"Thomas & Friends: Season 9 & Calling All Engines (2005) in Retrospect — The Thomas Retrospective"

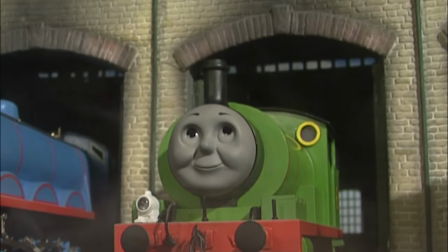The engines depend on this, of course, as more visitors means more work for them.
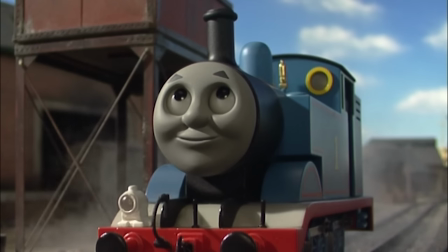Thomas, however, screws everything up one day when he decides to be cheeky to Airy, Bert, and Diesel, following them being rather rude to him.
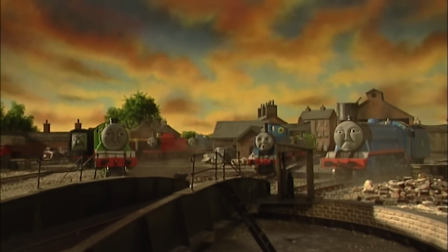He causes delays for them, which inadvertently affects himself and the others as well.
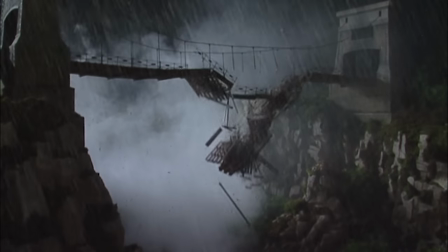That night, a storm hits Sodor, which destroys the suspension bridge and the airport.
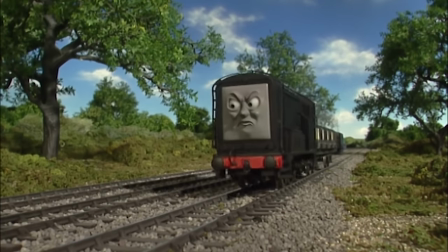Thomas's tricks cause the Diesels to hate the steam engines, and the feelings become mutual.
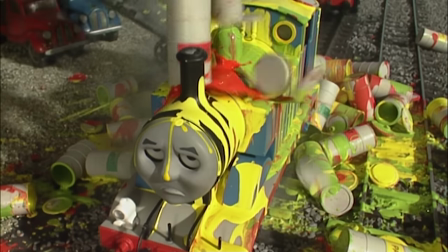Tensions continue to rise during a time when the engines should be working together to mend the island.
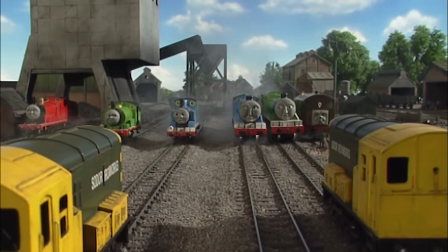And only after having a dream, Thomas convinces everyone to work together, as getting the airport open will benefit all of them.
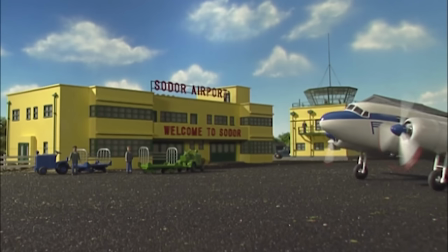They all come together as one, the airport opens, and everyone's happy.
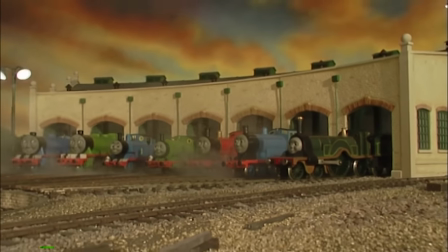Yay! Also, Emily is at Tidmouth Sheds now. Alright, so let's start with the bad.
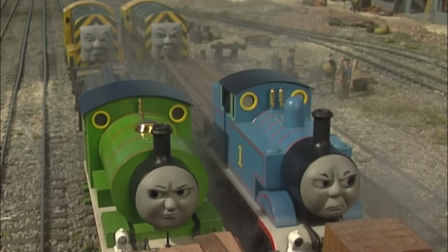I think the weirdest addition to this special is the learning segments that appear throughout it.
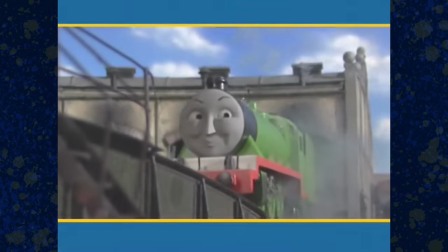These segments were common to the hit era and appear between episodes on TV and on DVD.
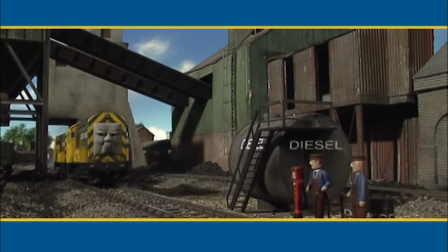They were like little breaks between episodes, but here I think they just mess with the story's pacing.
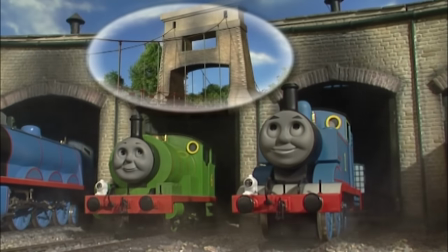The first 10 minutes are rather jarring, cutting from movie to a bouncy song to then one more minute of movie,
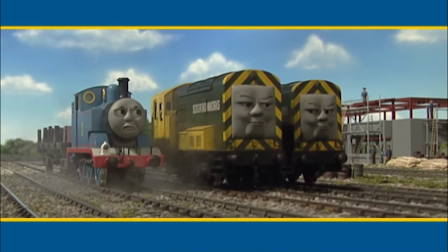then cut to a random, long, and boring learning segment.
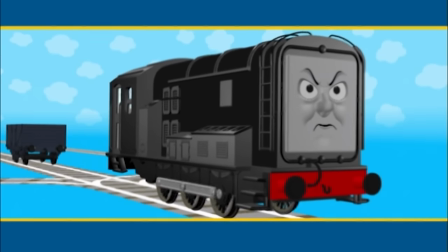Then there's more movie, and suddenly an animated learning segment. It's just all over the place.
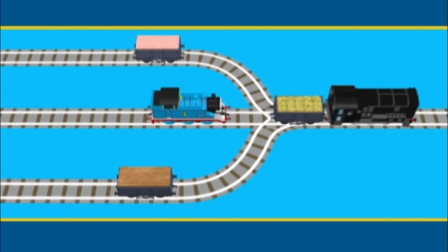These segments are just filler, stretching what is a snappy 40-minute special into an hour.
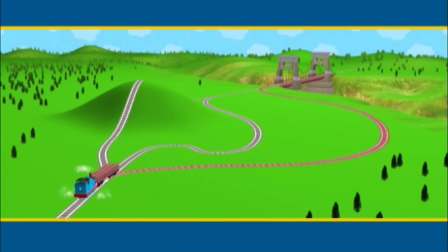The segments are written with preschoolers in mind, and it feels like the narrator is talking down to the audience when they pop up.
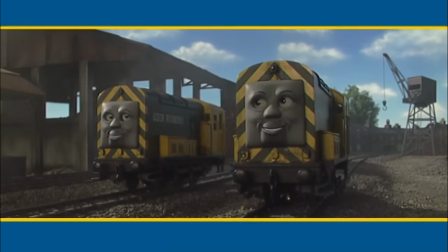What about Harry and Bert? Do they take passengers?
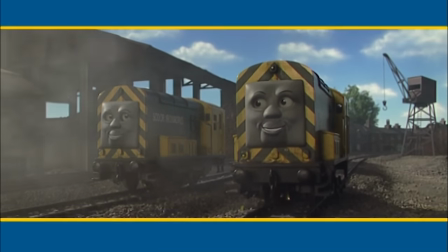No. Harry and Bert are good at shunting, but they don't take passengers.
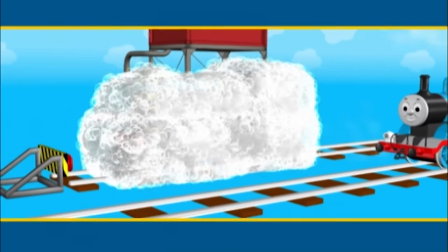These segments unfortunately date the movie too, as they're not used in the show anymore.
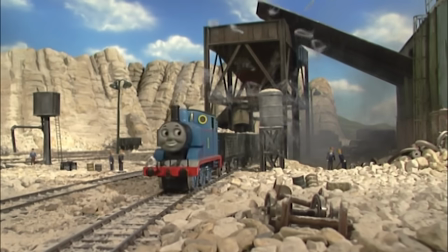I feel similarly about the songs too, if I'm honest.
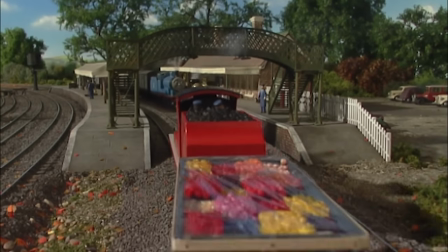Like most Thomas specials, Calling All Engines has several musical moments, with three songs that pop up throughout the runtime.
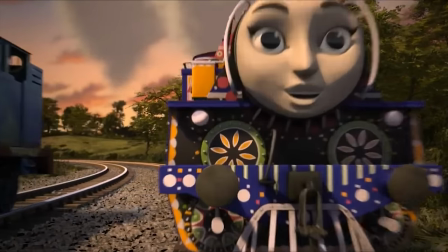Now, usually, the point of adding musical moments to a movie is to use the medium to help tell the story.
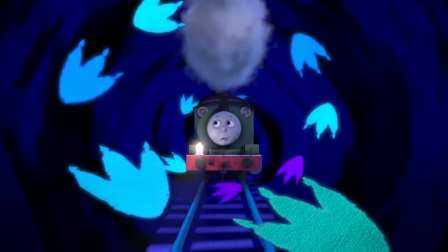Usually the song will be used to tell the viewer information, like express how a character feels about something,
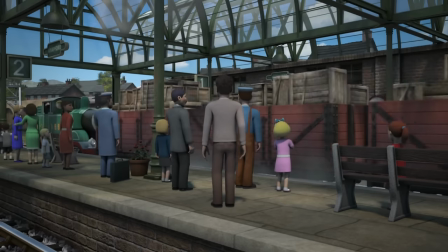or use that moment to show part of the world in an efficient way.
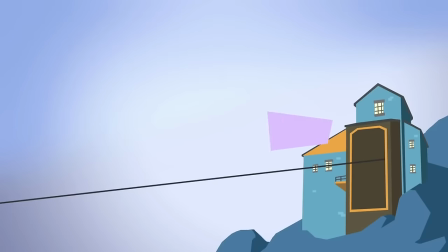It's been a hot minute since I've watched it, but I'm going to compare this to Blue Mountain Mystery, which had three musical moments in it.
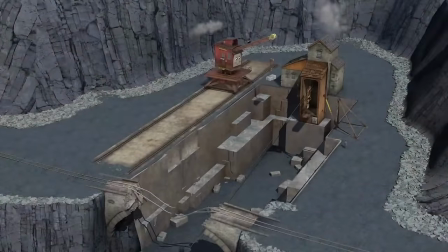The first song is called Working Together, and yeah, with a name like that, it sounds pretty generic, but the song's placement in the story has a purpose.
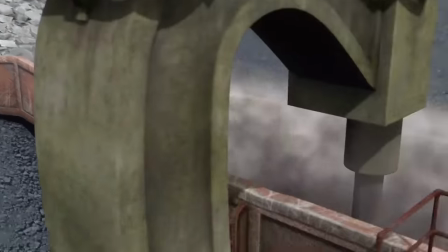They use these few minutes to showcase the workings of Blue Mountain Quarry in a montage sequence,
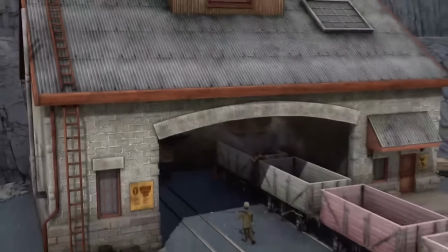giving the audience a more clear idea of the movie's main setting and how everything works, what Thomas's purpose is in being here.
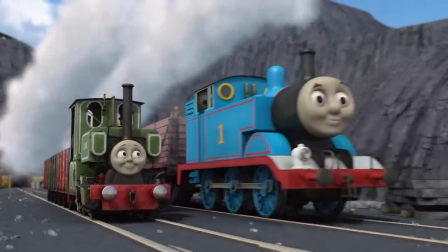The song shows up again later on, but for a new purpose now. Now it's being used to show Thomas and Luke warming up to each other.
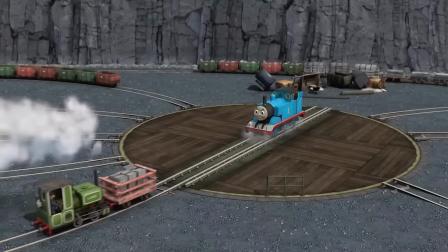It's visually showing Luke is putting his trust in his new friend. Showing, not telling.
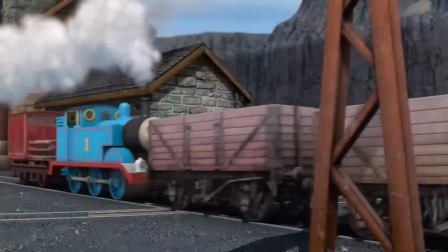The song's title takes on a new meaning. The working together is now referring specifically to Thomas and Luke's friendship.
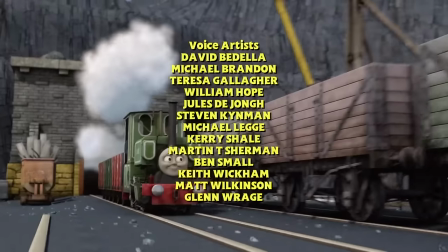The final song appears only after the story has concluded, which sums up the story we just watched and acts as a backdrop for the end credits.
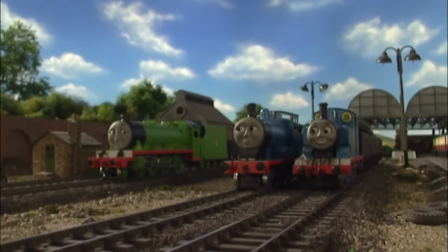Calling All Engines also has three musical breaks, all of which don't really add anything to the story.
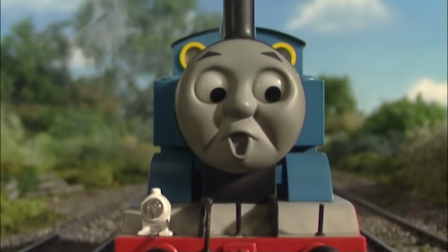We have a song that tells us how busy the engines are, a song that reiterates the Diesels and Steamies have a rivalry,
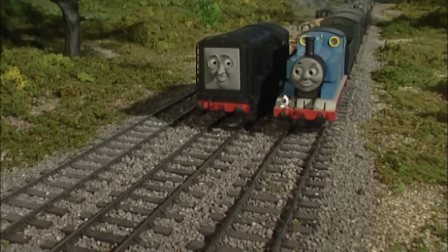and a song that just repeats that they work together as a team.
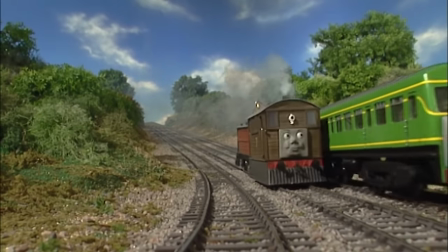All songs with no deeper meaning, whose intents all could have just been stated in a sentence in passing for us to understand.
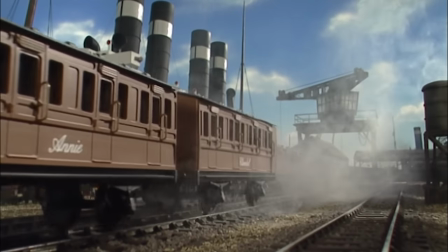We know the engines are busy thanks to the movie's opening montage. We know they achieve their goal at the end.
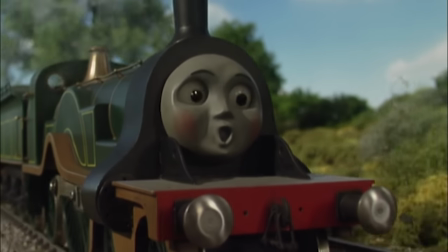I'm not arguing that the songs aren't catchy or anything.